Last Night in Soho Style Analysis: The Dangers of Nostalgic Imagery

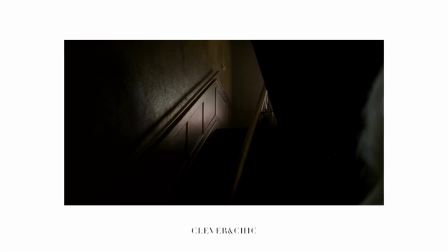[8:09]
For Eloise,
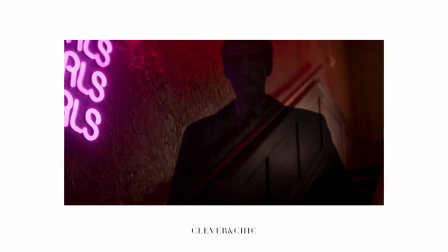[8:11]
it is noted in production notes that timing is crucial in the storytelling of this film and that Soho in her mind is a time rather than a place,
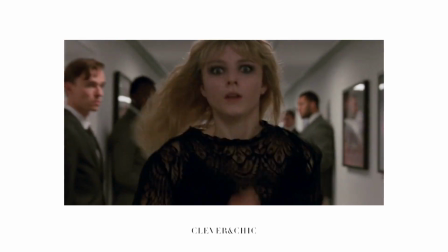[8:18]
which abstracts the world around her and disconnects her to some extent further.
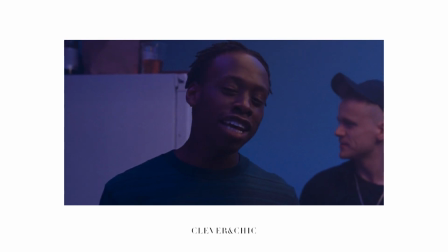[8:23]
In contrast with John, who has a quiet confidence despite being an outsider as well,
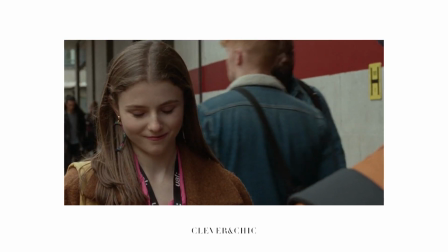[8:29]
is more sure and secure of himself even in his awkward moments.
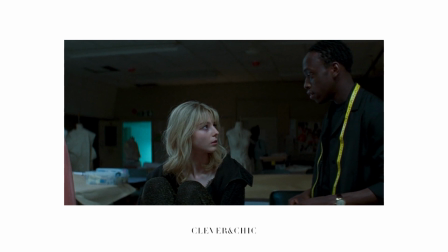[8:33]
His authenticity and gentleness allows for him to connect with Eloise, who is growing into herself at this point in time.
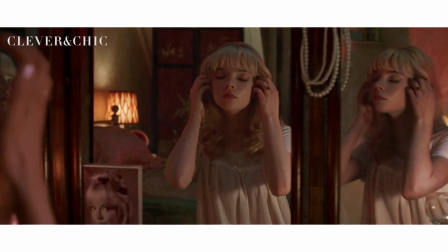[8:40]
She has very uncynical black and white thinking. As the quote goes, "We see things as we are, not as they are."
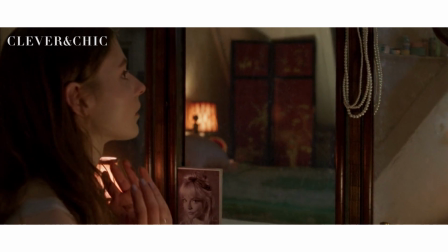[8:48]
Hence she is susceptible to idealism and immersing herself into the appeal of surface value concepts over the fully fleshed out reality.
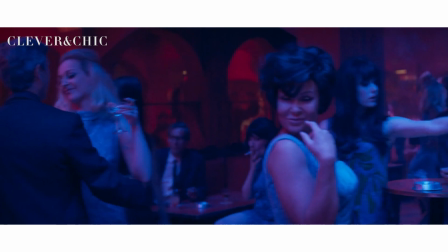[8:58]
Ellie is unable to both appreciate what history has to provide visually while also acknowledging that reality is far more complex than what meets the eye.
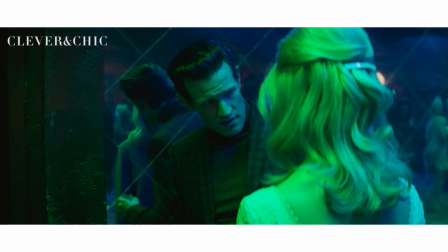[9:07]
The woman she saw Sandy as, the effortless style and being who held a timelessness beyond modernity, is gone.
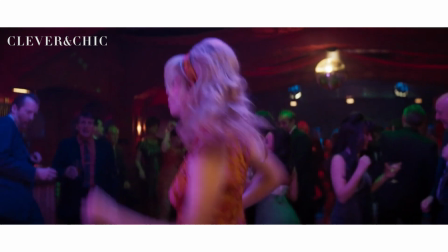[9:14]
As her hemline heightens and her clothing becomes eye-catching hues that do not cause her to stand out,
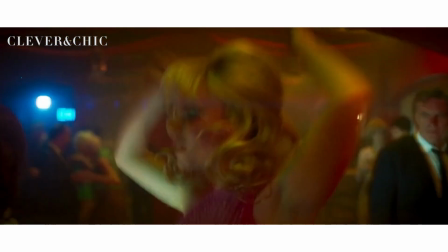[9:20]
but wears her and serves others rather than showcasing her as the woman she is inside.
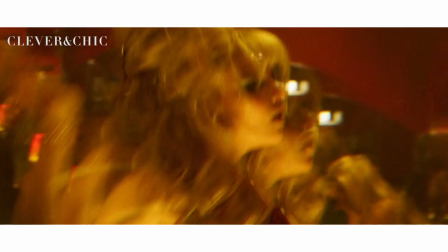[9:25]
The color from Sandy's face drains. She is bleak, exposed, and hurt.
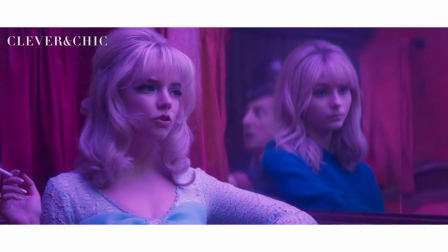[9:32]
Her life and identity are lost.
What's your name? Alexandra, Lexi, Andy, C, Sandy.
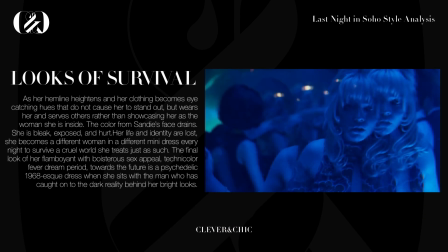[9:41]
She becomes a different woman in a different mini dress every night to survive a cruel world she treats just as such.
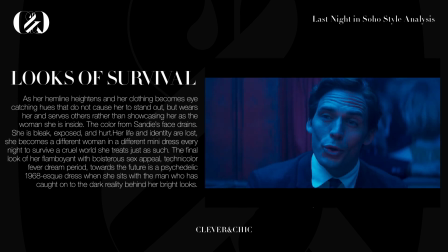[9:48]
The final look of her flamboyant with boisterous sex appeal, Technicolor fever dream period.
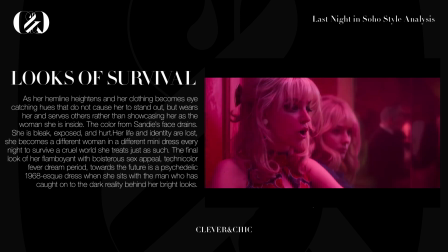[9:54]
Towards the future is a psychedelic 1968-esque dress when she sits with the man who has caught on to the dark reality behind her bright looks.
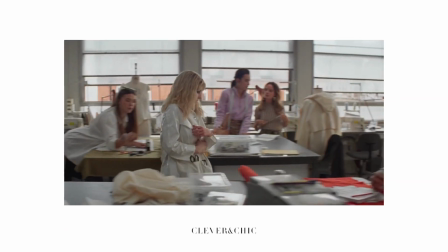[10:04]
Eloise has gone through a similar transformation, opting for darker colors and heavier makeup.
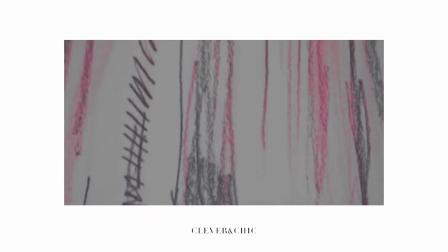[10:10]
The darkness and abrupt neons in the production design mirror and frame the women's looks to reflect the story's themes.
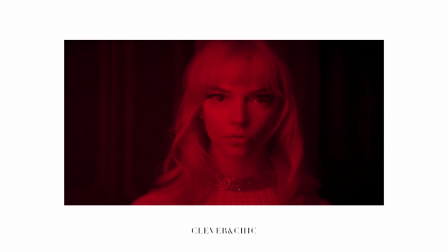[10:18]
The disparity of the women is lost as Sandy spirals out of control and Eloise begins to follow suit down to the details of their looks,
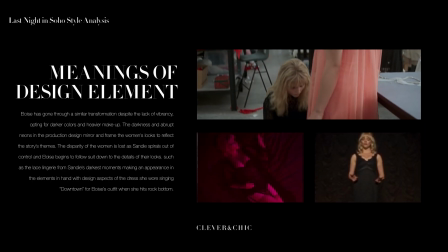[10:28]
such as the lace lingerie from Sandy's darkest moments making an appearance in the elements in hand with design aspects of the dress she wore singing downtown for Eloise's
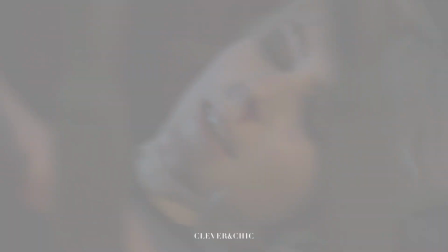[10:37]
outfit when she hits rock bottom.
Ladies and gentlemen, Ellie!
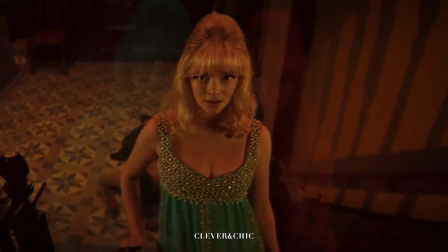[10:43] Once again, Miss Sandy Collins.
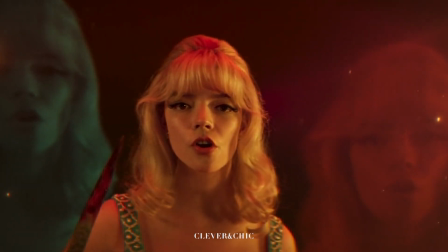[10:49]
Sandy's look on the stairs with the knife is one where she feels in control.
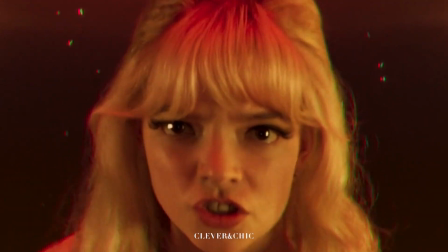[10:53]
This is tangibly narrated through an ensemble that is true to Sandy's dream, a look that truly speaks to her,
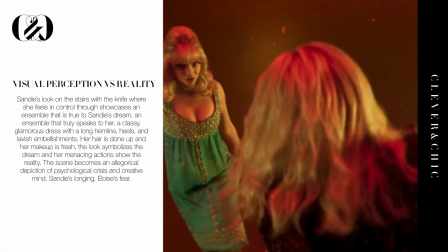[11:00]
a classy, glamorous dress with a long hemline, heels, and lavish embellishments.
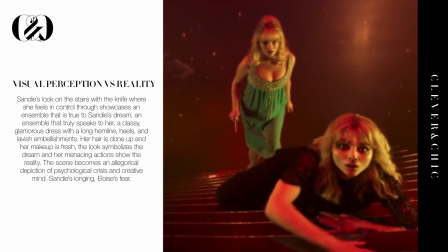[11:06]
Her hair is done up and her makeup is fresh. The look symbolizes the dream and her menacing actions show the reality.
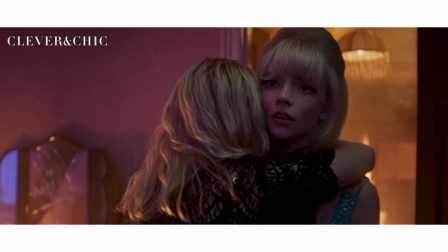[11:14]
The scene becomes an allegorical depiction of psychological crisis and creative mind.
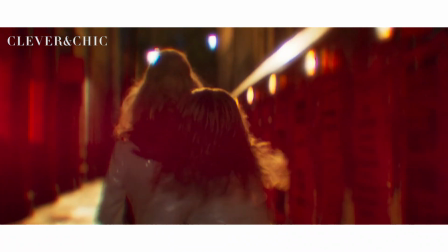[11:20]
Sandy's longing, Eloise's fear. Rather than becoming as cruel as the world can be,
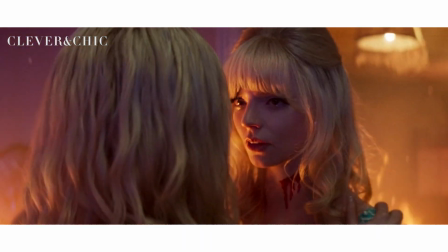[11:26]
Eloise breaks the cycle of shared agony through tenderness, which allows for Sandy's solicitude to free both.
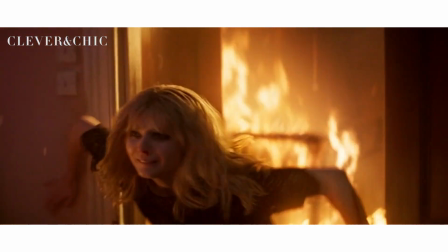[11:32]
The look represents Sandy making peace and letting go as Eloise sees the world not through rose-tinted glasses,
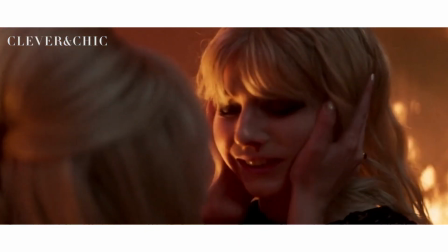[11:38]
but in full dimensions, which allows for her to let go as well.
Save the boy!
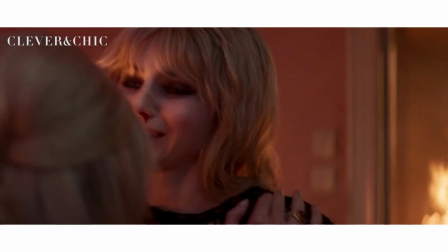[11:45] Go!
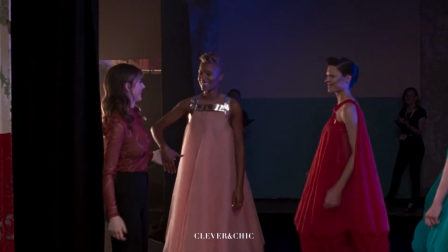[11:48]
Eloise showcases her collection, and in her final look she returns to herself, but a more sophisticated,
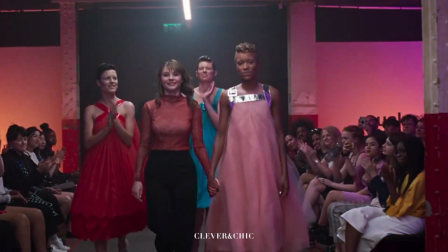[11:55]
centered version with subtle influences through her own lens of her inspirations, as well as initial her country mouse look,
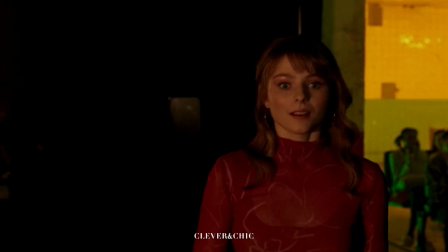[12:02]
which depicts her growth as an individual. This carries on and translates into her work.
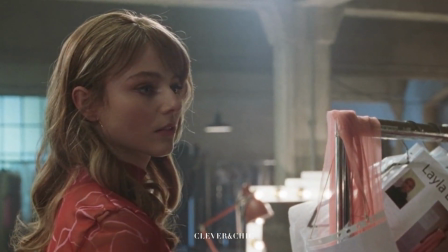[12:09]
She carries what she has learned on her back rather than the weight of the world.